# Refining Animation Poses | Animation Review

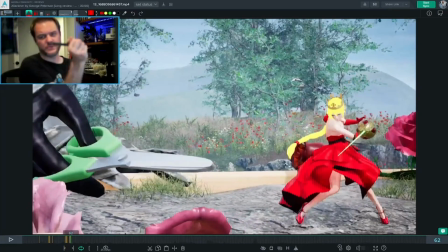You are bending to twist like this and then push the sword that way.
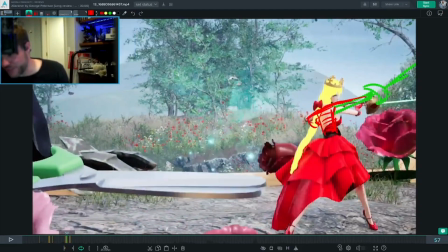I definitely wouldn't be in that pose here like I drew.
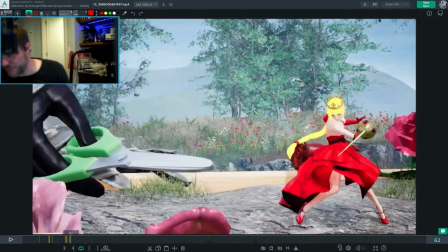But then if you do this and then in this breakdown, then you have this leading with the front of the sword.
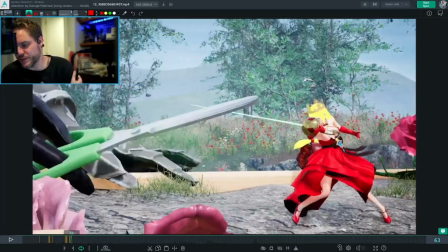I think that can work.
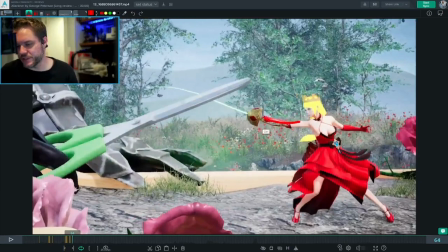Here's another place where it feels like, gosh, I can't find a color that really stands out, which goes also to show that maybe you could desaturate some pieces and find ways to use color and saturation to draw the audience's eye,
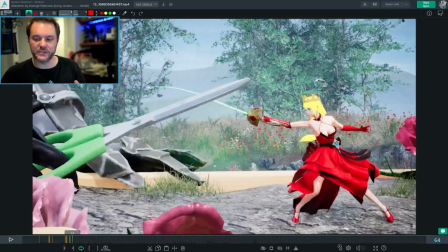because there are so many bright colors. You don't really know where to look. There's so many things going on. Like the saturation of this is almost as strong as the saturation of this and this. And there's so many things competing for our attention. The green here is kind of competing with all the greens back here.
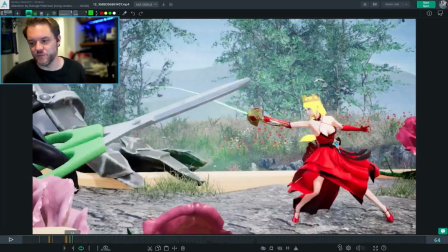So find ways to push the things that you want us to see more so that they draw more attention, they have higher contrast, things like that. All right, but this is another case where it doesn't quite feel like there's a flow across the shoulders and through the arm.
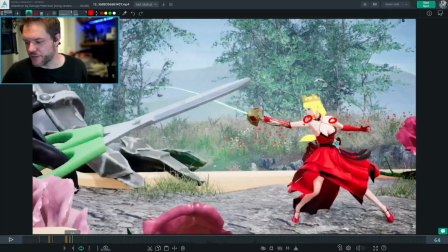So maybe in this case, you put the shoulder up here, drop this shoulder down so that you get this flow across there, which might work nice.
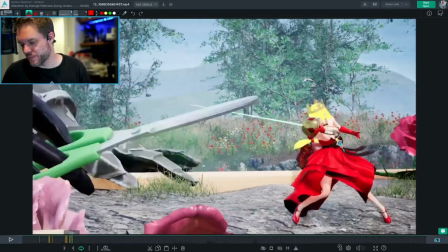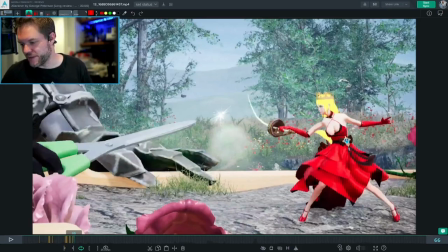And then as she gets the sword pushed away, then you get this flow. And so you're kind of close there. Wonder what would happen if you pushed this arm up like that.
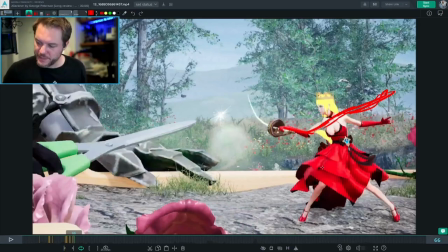It would help the flow. I would experiment with it about getting this, raise this arm up here so that there's this flow between them, so that she is doing that. And so that one arm is down. You can't really see on the webcam, can you? One arm is down, one arm is up.
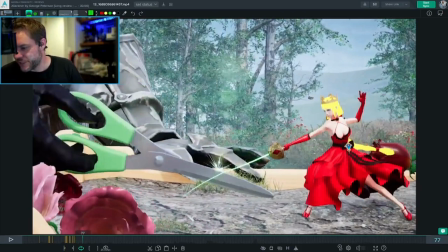This is cool, but again, probably raise the shoulder here so that you get the flow between, across the back, across the chest. Right now, it's a little disconnected. All right, moving on.
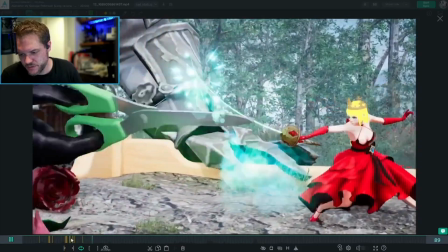You've got some cool choreography here. Again, it's just hard to track because there's so much to look at.
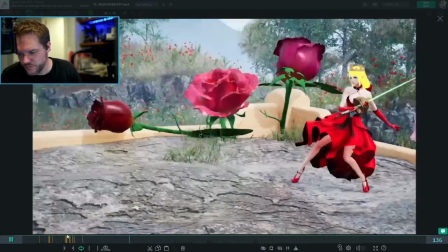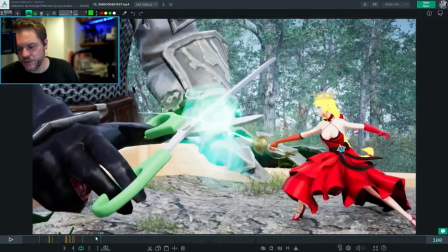You might exaggerate this hold right here. Oops. If you just 2 or 3 more frames even would allow us
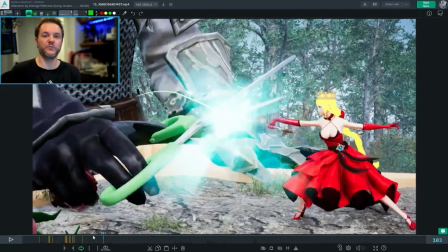the ability to really feel that moment before it changes again. Right now there's so much constant motion that there is never a really felt held pose. And so if you find the coolest one, or the one where they kind of,
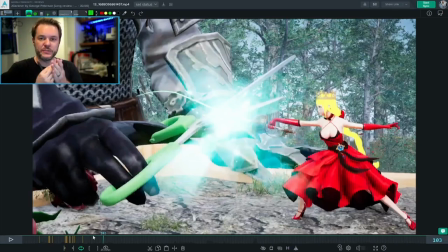they're trading blows, and then there's one where they meet and they're kind of equals, pause for a moment and then expand again, blow them away from each other again. That might be a good way to break up the rhythm and make us feel that moment.
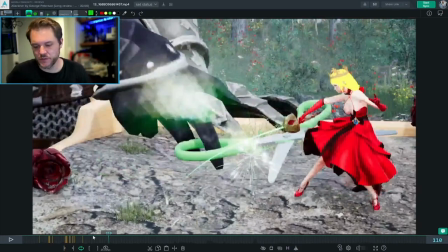But right now it's just always moving, so it's hard to track and hard to find a moment to breathe.
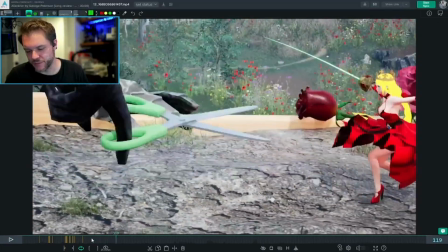Maybe 2 or 3 frames is even too short. Maybe like 6 frames to really sell that moment before things change.
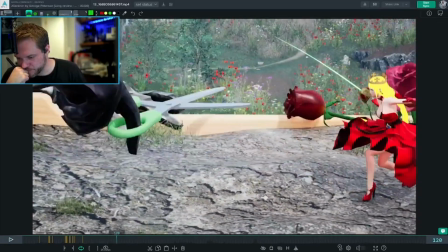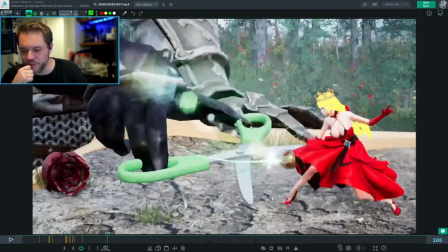Oh my gosh, he's doing a flip with the scissors. That is awesome. And I never saw it. I've watched this several times, and I've never seen it until frame stepping through right now.
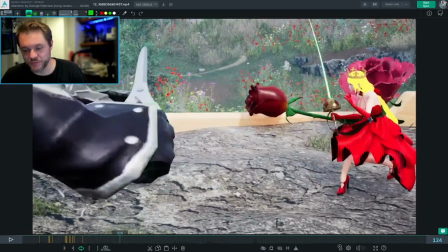That's really cool.
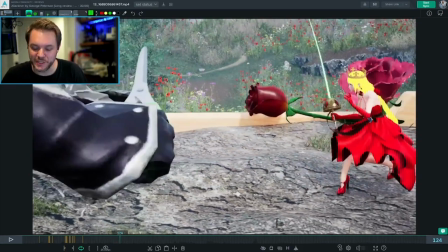Never noticed.
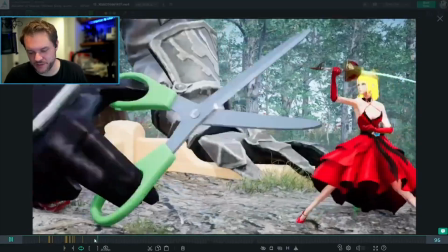There's just so much happening. The camera's moving around a lot.
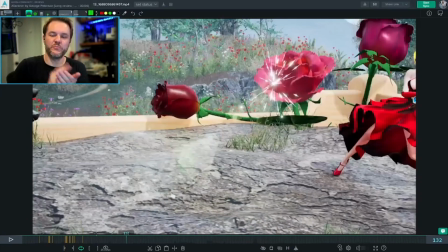There's this constant feeling of boom, boom, boom, boom, boom, boom, boom, boom, boom with their contacts. And so that comes back again to the rhythm like I was talking about. Maybe you go boom, boom, boom, boom, like that. And that's again where, like,
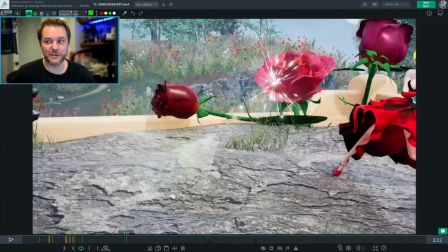with sound effects, there have been times where for my own shot I have just done that and set into the microphone boom, boom, boom, boom, and put that as my audio track, so that I am forced to animate to that rhythm instead of getting stuck in this kind of boom, boom,
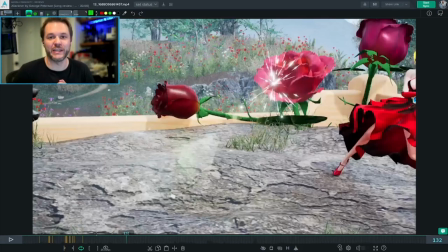boom, boom, boom, boom, boom, boom sort of thing that I might accidentally get into while animating it. And so locking myself into the rhythm that I want, or making it feel like there is this pacing switch up, or finding the right variation in timing, like a melody, like music, can help it
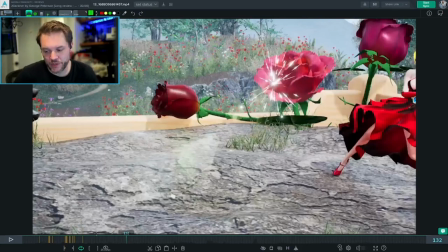to help guide you while you're animating it, to make sure that those moments hit the way you want them to. And so this might be a case of that, because it feels so constant. The attacks are so constant, the clanging or the
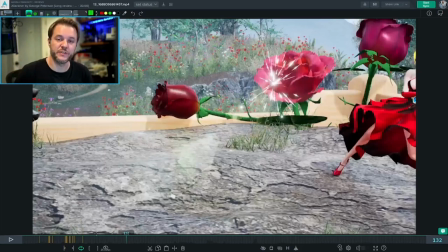contacts are so constant that there's never a moment to breathe, and there's not a moment to see the cool moves that you have planned in here. So if you pace them out a little differently and choose those moments to really sell, then I think that you'll have a much stronger piece. And that might even mean removing some, so that you focus on the coolest ones.
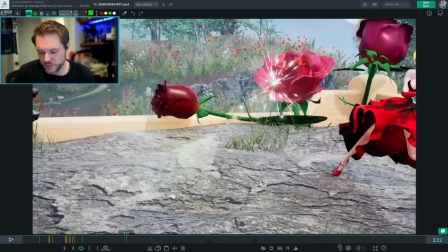All right.
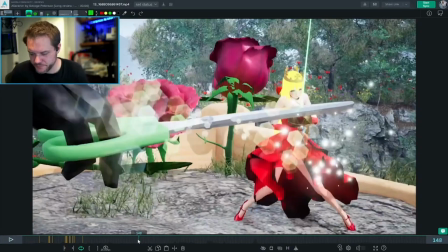Now, I'm not sure what happened there. This is hard to track. All right, so I totally get that she blocks the scissors. She gets pushed back. This is a cool moment that you could exaggerate and have her slide back
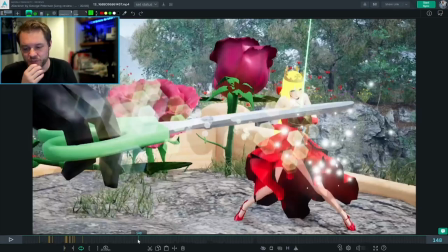an extra 6 or 8 frames or something to also give a breathing room and show this moment.
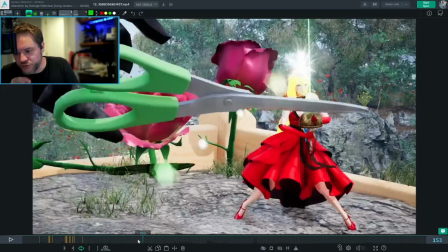But I don't know what happens here.
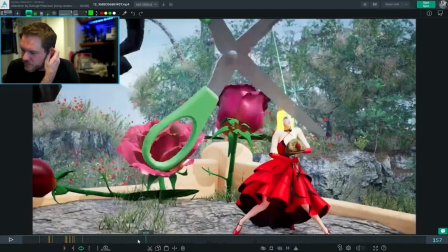This is a strange cut, and it feels a little jarring, I think.
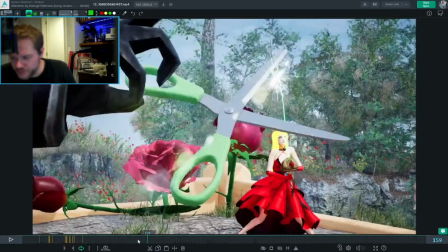So I guess the scissors turn over and open, and then they turn over the top,
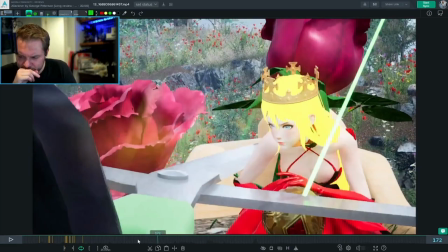and then land with her in between them.
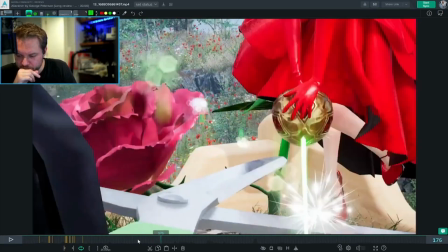And then she jumps away right before they squeeze on her.
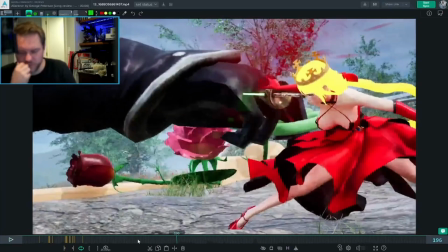Okay.
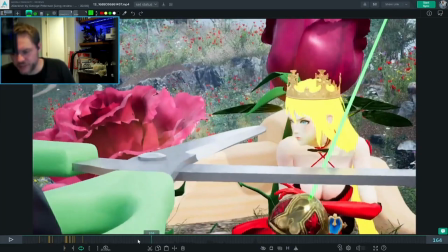All right, so the edit is a little bit jarring. It could be because of a couple different things.
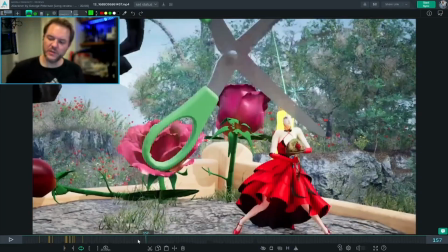For one, right here, the camera's moving up,
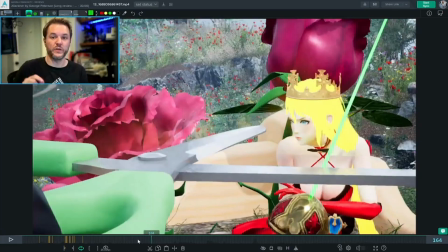and then we cut, and the camera's moving to the right real fast for 1 frame, and then it stops real hard, and then it starts sinking down.
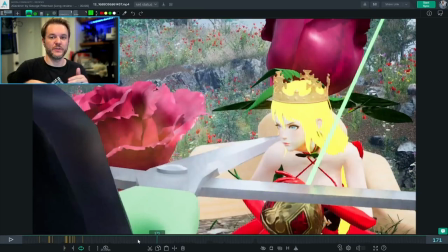And so the momentum of the camera is kind of all over the place. It's moving up, then it moves right, then it stops real fast, and there's that 1 frame that really feels out of place, that moves it to the right real fast, and then it stops hard. That might just be a stray key or something,
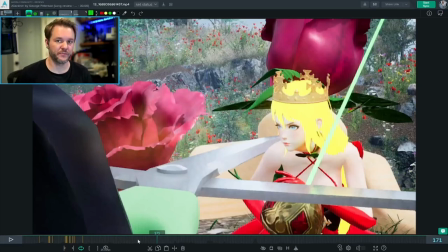but it contributes to the feeling that it's a little jarring, and we can't quite follow what's happening there.
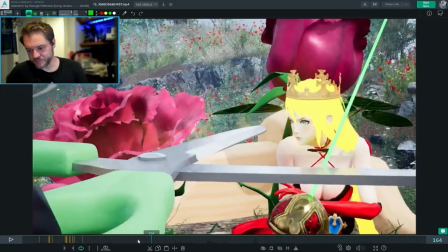And then, on top of that, for the clarity of this moment, the scissors are constantly moving as well.
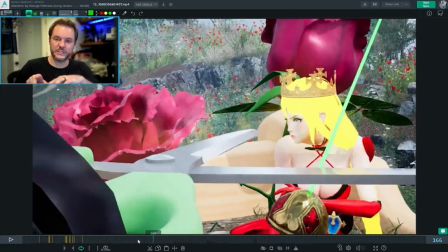So when we first get into this shot, the scissors are sliding screen left, or kind of twisting away from the camera.
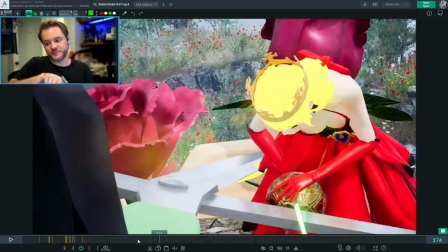And then they change to twisting towards camera. And then they squeeze.
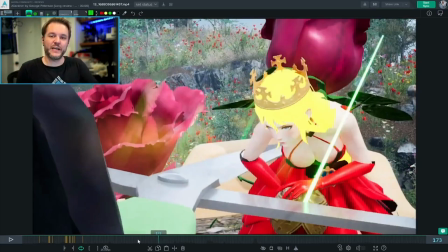And so all of that combined just means that it feels like it's always moving. And so there isn't that moment of anticipation of, like, it flips around, it gets set, and she's in danger, and it just holds, like, and then she goes, and jumps away. We don't get that moment of impending doom because it's always moving.